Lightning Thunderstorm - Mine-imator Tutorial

So today, I'm going to show you how I made this.
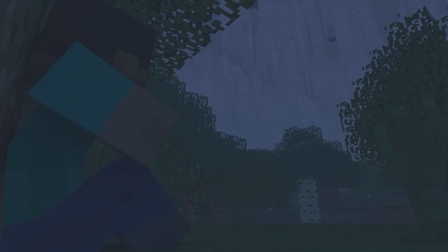This is a tutorial that I've been meaning to do for quite some time, and I'm finally getting around to it, how to do lightning in Mine-imator. And rather than using textures and stuff like that, we're going to actually build a bolt of lightning right in Mine-imator.
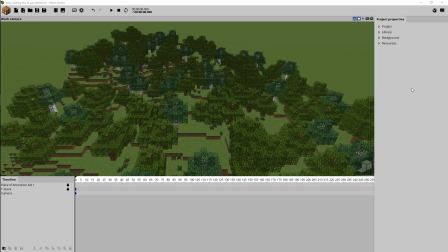20s
So let's get started. So here we are at Mine-imator, and what I wanted to do was build a bolt of lightning using just stuff in Mine-imator itself.
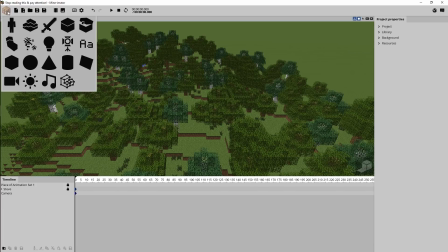28s
So the way I went about doing that is going to the crafting bench, grabbing a white cube and spawning that in.
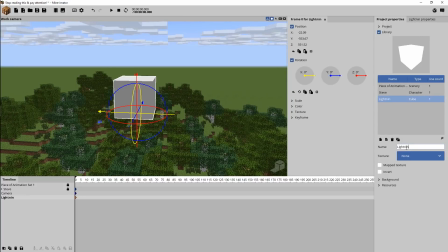36s
So then I had to name it, and then I went to the scale. I brought down the parameters, and then as you can see here, I'm just rescaling it and trying to get the long shaft kind of look that we would want for a bolt of lightning.
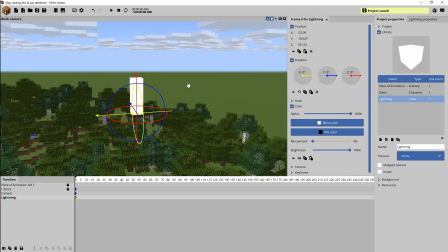48s
I decided to bring the brightness up because, shouldn't really show shadows or anything on it.
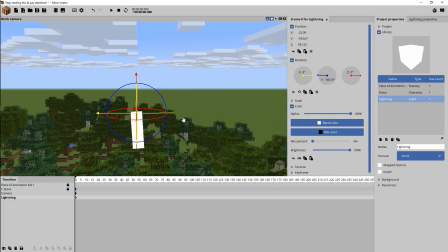54s
And then I'm just kind of orienting it and getting things set up just to be how you would want it to be.
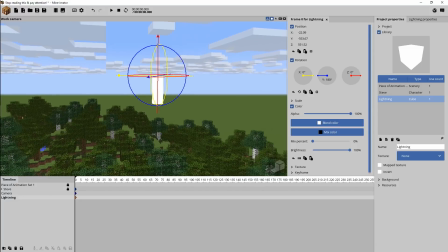59s
We wanted the scale from the top down, so I went ahead and rotated it. And I'm just making the final tweaks on the scaling.
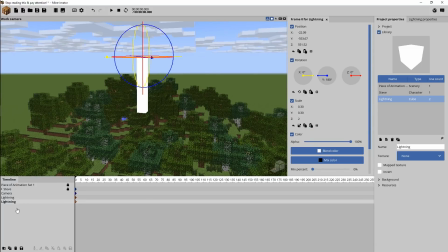66s
So then I went down here, we're going to duplicate each part. And then as you can see here, I'm going over to the properties and we're going to parent this to the main part of the lightning. This is basically going to be the root of the lightning rig, as you might say. And we're going to turn off cast shadows.
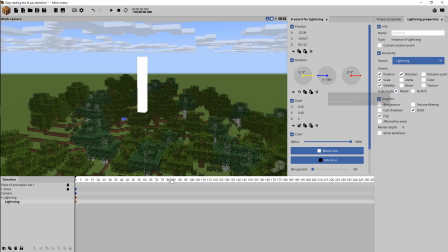81s
And that way we don't have any of the lighting casting shadows on the bolt. It's supposed to be bright, so we shouldn't have it, you know, making shadows elsewhere.
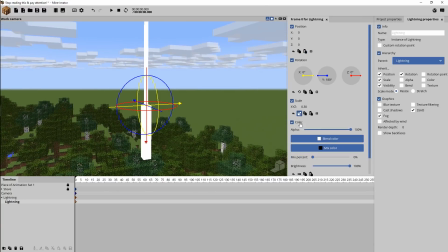89s
It should be casting light, not receiving it. So then basically I'm gonna take the second part that's parented and just orient it to the right way that we want it to be.
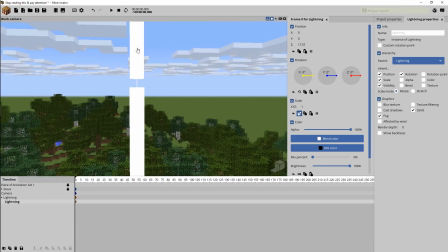98s
It's inheriting the scale and the rotation. So really all we have to do is just make the scale all back to one by default, and then we can adjust it however we see fit.
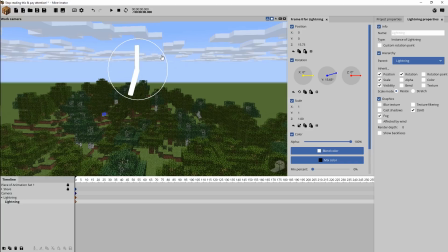106s
As you can see here, I'm just adjusting the Z to make it shorter or longer. But otherwise, it should follow suit from whatever it's parented to.
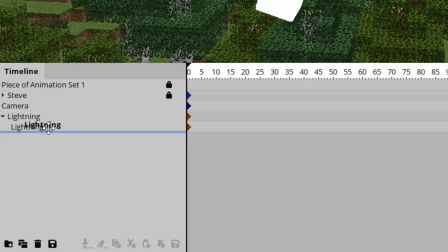113s
As you can see here, each single increment is going to be parented to the one before it rather than every part parented to the main root.
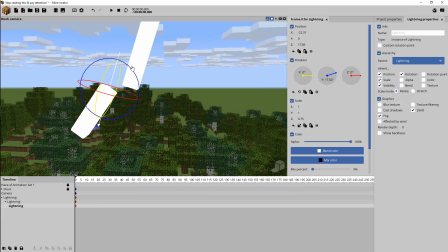120s
It's kind of like the Ender Dragon's tail. If you spawn in that, you'll see kind of that logic there.
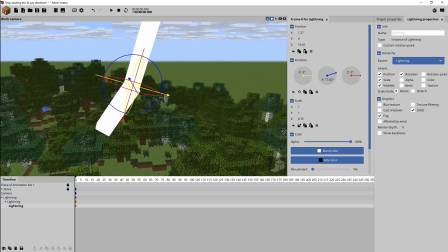125s
So that way, it'll actually come into play later on when we want to scale the bolt as a whole.
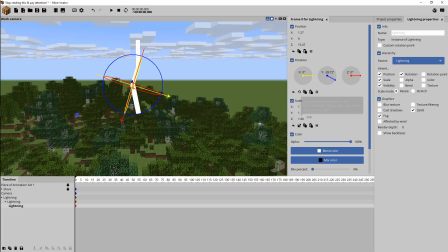131s
It'll all respond accordingly rather than having to affect them all with their own individual rotation points. Hopefully that makes sense.
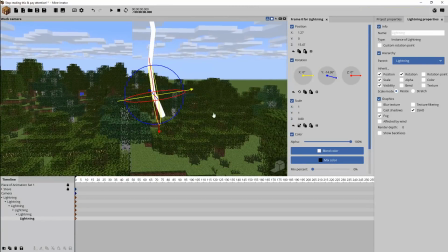138s
So anyway, just so you don't have to sit here and watch the whole thing, I basically speed through this where we're just adding more parts and giving it the bends and misshapenness that we want.
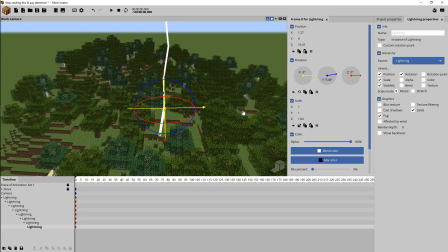147s
And as you can see there, we've got a full solid bolt of lightning. But I wanted to add a little bit more detail.
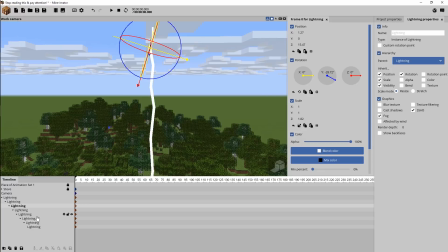153s
I didn't want it to just be one straight up piece of lightning bolt.
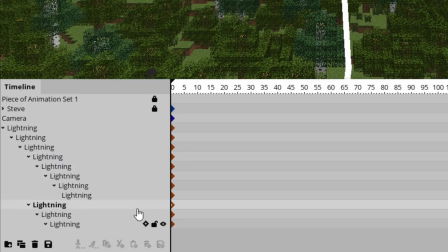158s
I want to have little arcs coming off of it. So I went to this point here and I duplicated it.
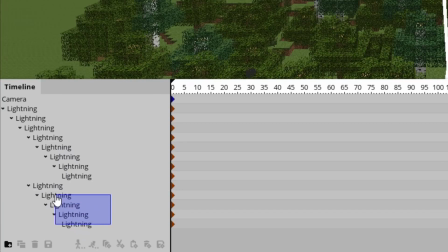162s
And I'm going to remove the other parts. You don't really have to do this, but I just want to start with just one.
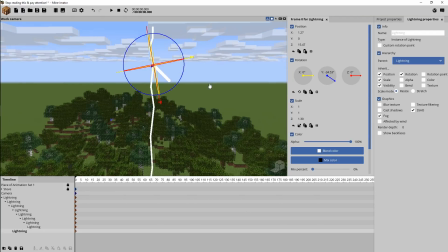167s
So as you can see there, it parented to that part still, and we're just going to bring it out, rotate it away, and adjust the size of it. I wanted it to be a little bit smaller than the other parts, so I made it a little bit thinner, and then we adjust the length, and we're going to repeat the same process,
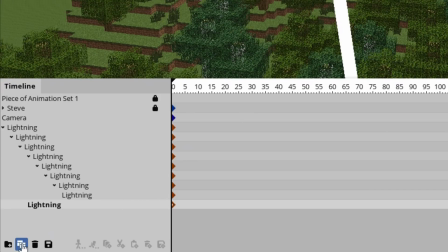182s
just duplicating it and then parenting it in a hierarchy kind of thing like that.
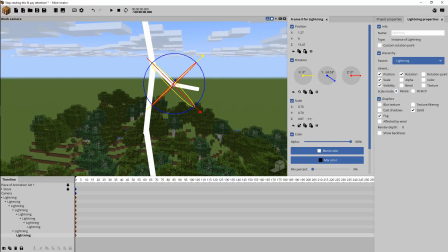186s
And as you can see here, I'm just going to basically build the little arc here,
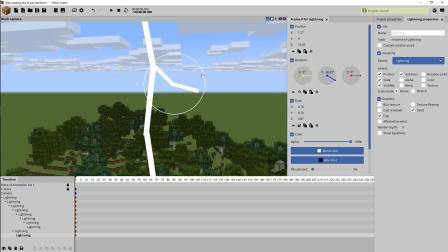191s
where you just want it to look as natural as possible, just have little pieces coming out. It doesn't have to be 100% realistic, of course, it's just the way you want to do it, however you want it to look.
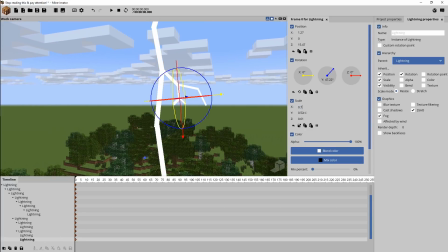201s
I just kind of winged it and went with whatever I thought looked interesting to me. But yeah, there you go.
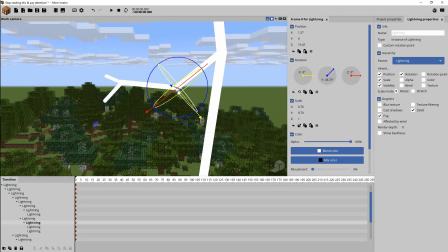206s
So basically I just made a couple of these, one further up that's a little bit smaller, and then one further down that might be a little bit more bigger, with some other stuff going on.
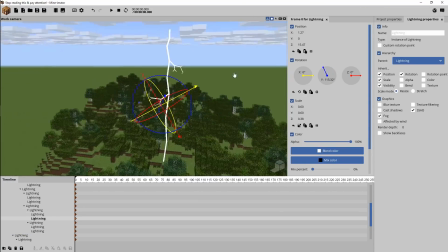215s
But there you go, there it is.
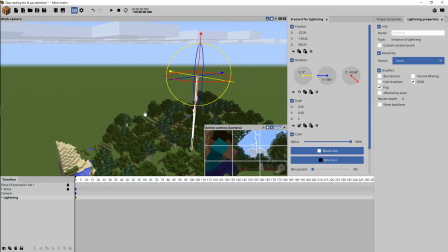217s
And then as you can see, when I rotate or move the root, the whole part of the lightning there is moving the way I would want it to.
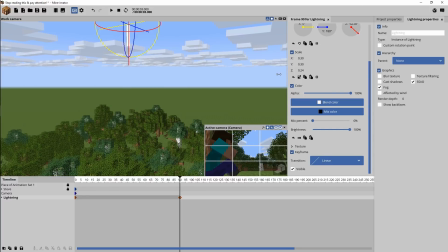224s
So as you can see here, I'm just setting up the keyframes. We have the initial keyframe set to be invisible, and then we have the lightning appearing.
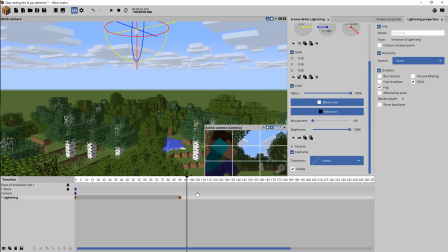231s
We make it become visible when we want it to. And so what I'm doing here is actually having it scaled way up, and then on the second keyframe, it comes down to the length that we want. So it kind of has a little bit of a, you know, striking downward. That's not 100% realistic.